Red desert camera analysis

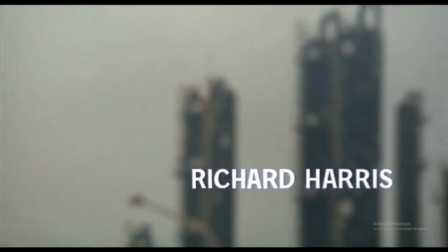[0:00]
In Red Desert, the camera tells as much story as the subject matter.
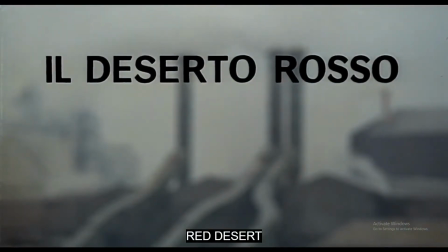[0:09]
Alienation, isolation are all themes that the camera helps to explore.
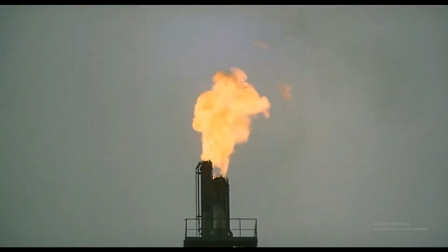[0:19]
If you watch this film and have this sense of alienation, that's not accidental.
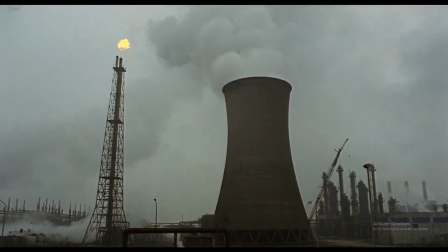[0:29]
You may feel alone normally.
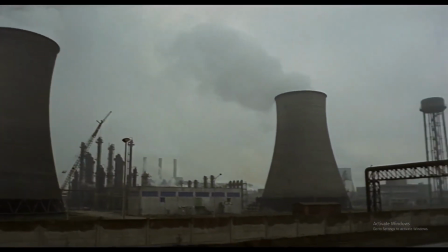[0:31]
It actually has to do a lot with the lack of intimacy that the actors have with the camera.
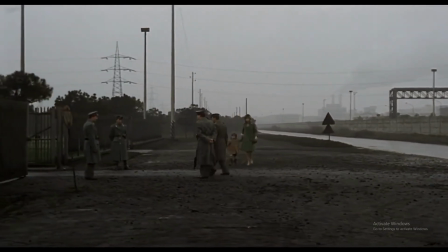[0:40]
In any given movie, there's usually quite a lot of mid shots or
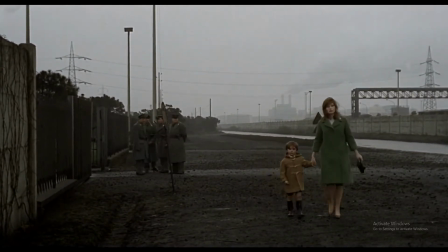[0:47]
close ups that help to show very clearly what the actor's feeling.
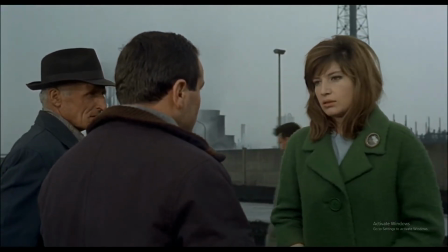[0:53]
But in this one, oftentimes a mid shot is about as close as we'll get.
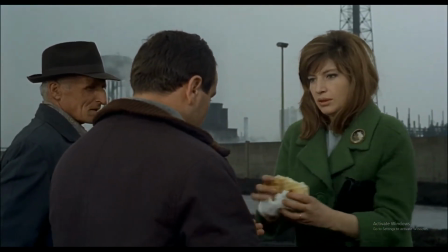[1:00]
Most of the shots are closer wide shots.
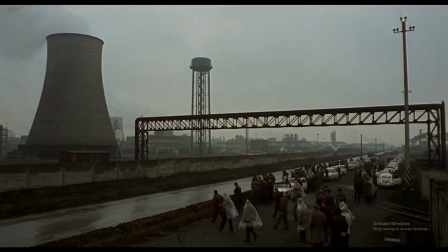[1:05]
Something else that makes an effort towards that feeling of not being grounded or uh,
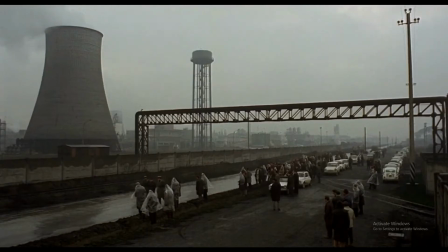[1:12]
close to anything really is the high angles.
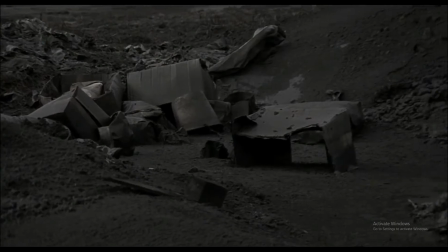[1:16]
Um, you'll notice that oftentimes we're looking down or at something.
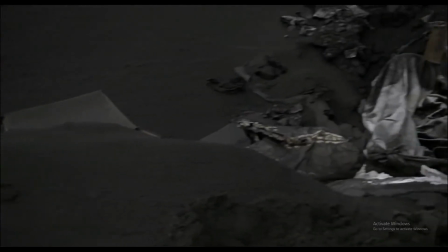[1:25]
It's very rare that we'll be looking up from the ground. Something the director does that actually breaks a rule
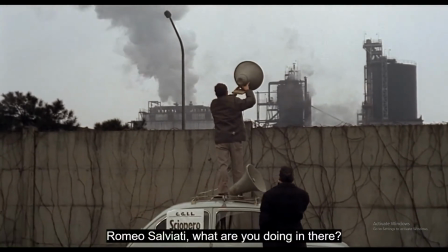[1:34]
of most filmmaking is showing the backs of the actors.
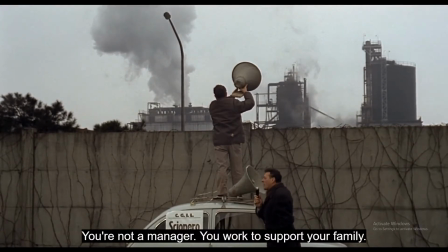[1:39]
And he does it quite a lot through this film. This is for that sense of isolation.
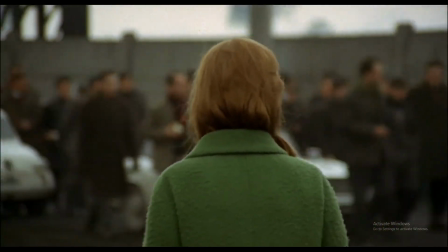[1:45]
Oftentimes, when a character is being talked to, the back of a character is to us,
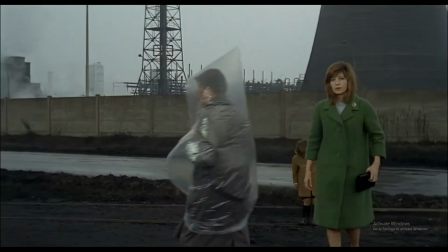[1:52]
or we see the backs of the characters that we're following. And this creates in us
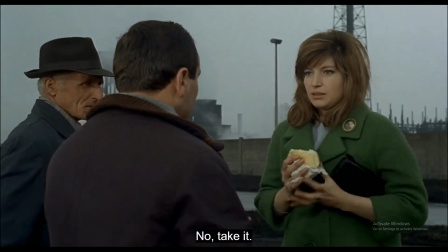[2:00]
a lack of facial contact with them.
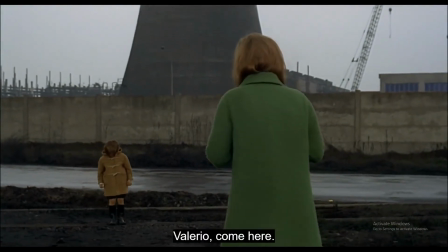[2:05]
We still see their faces quite often, but it's less than one would normally expect in a film.
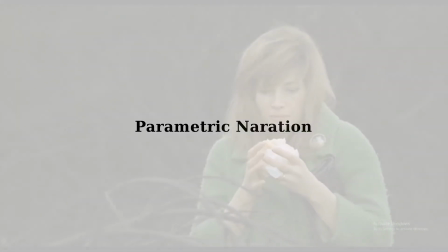[2:14]
Parametric narration, where a film's stylistic system creates patterns distinct from the demands of the
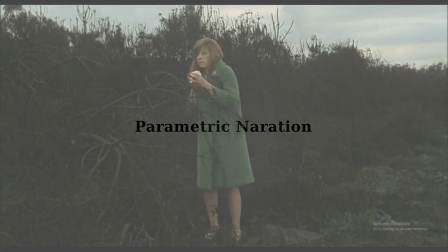[2:21]
plot's system and may be organized and emphasized to a degree that makes it at least equal in importance to patterns.
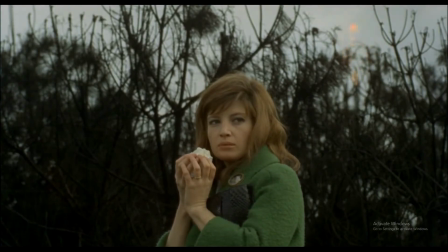[2:31]
This is exactly what this is. The style of the camera, the way it's speaking to us,
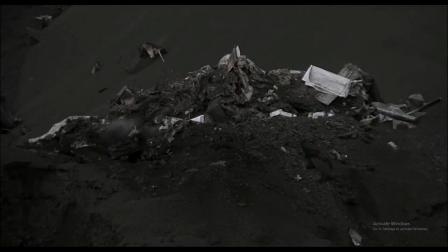[2:40]
speaks of a lonely, desolate land. It shows us that too, but it's also bustling.
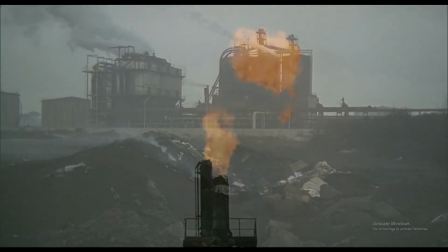[2:48]
Why would it feel so lonely? It's because everything's disconnected. All metal and industry, smoke, fire.
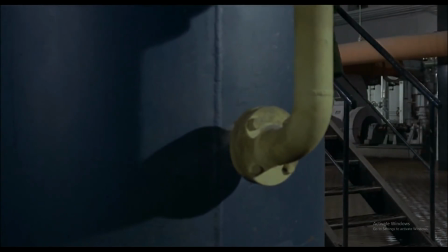[2:58]
In fact, one of the most brilliant parts that show just how much the technology
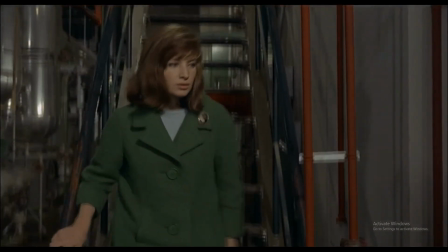[3:07]
and the industry disconnects people is in this scene.
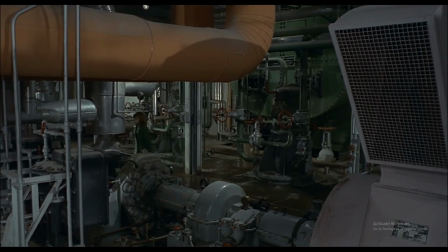[3:14]
She's walking to go talk to some men, but she's separated by all of this metal.
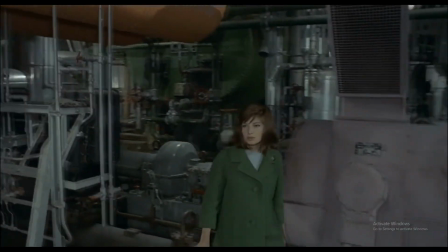[3:22]
It acts as an obstacle. Things that she has to move around and not necessarily push aside.
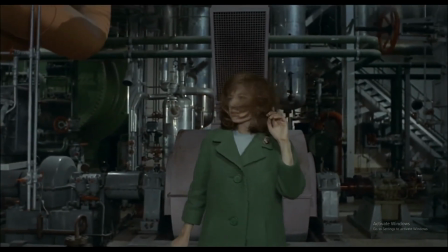[3:29]
But even the camera, over many scenes,
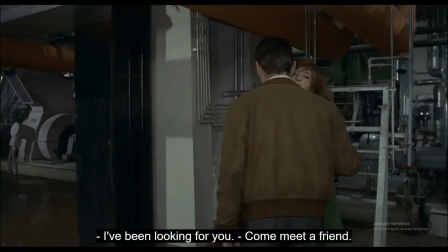[3:34]
puts items in front of people in the foreground.
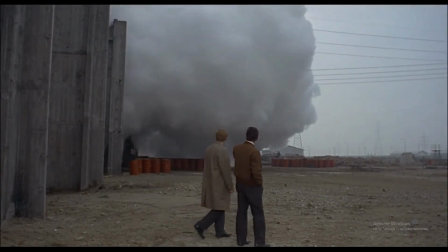[3:41]
At its core, this is a film about modernization and what comes with it.
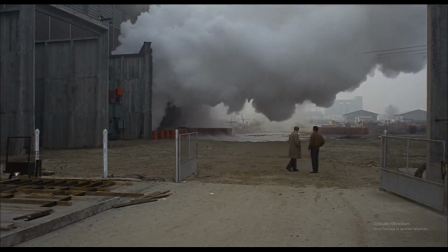[3:50]
And the camera needs to tell just as much story as every actor and every word.
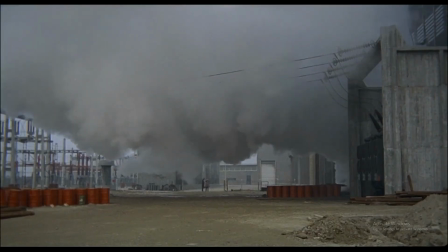[3:56]
And in this way, it does.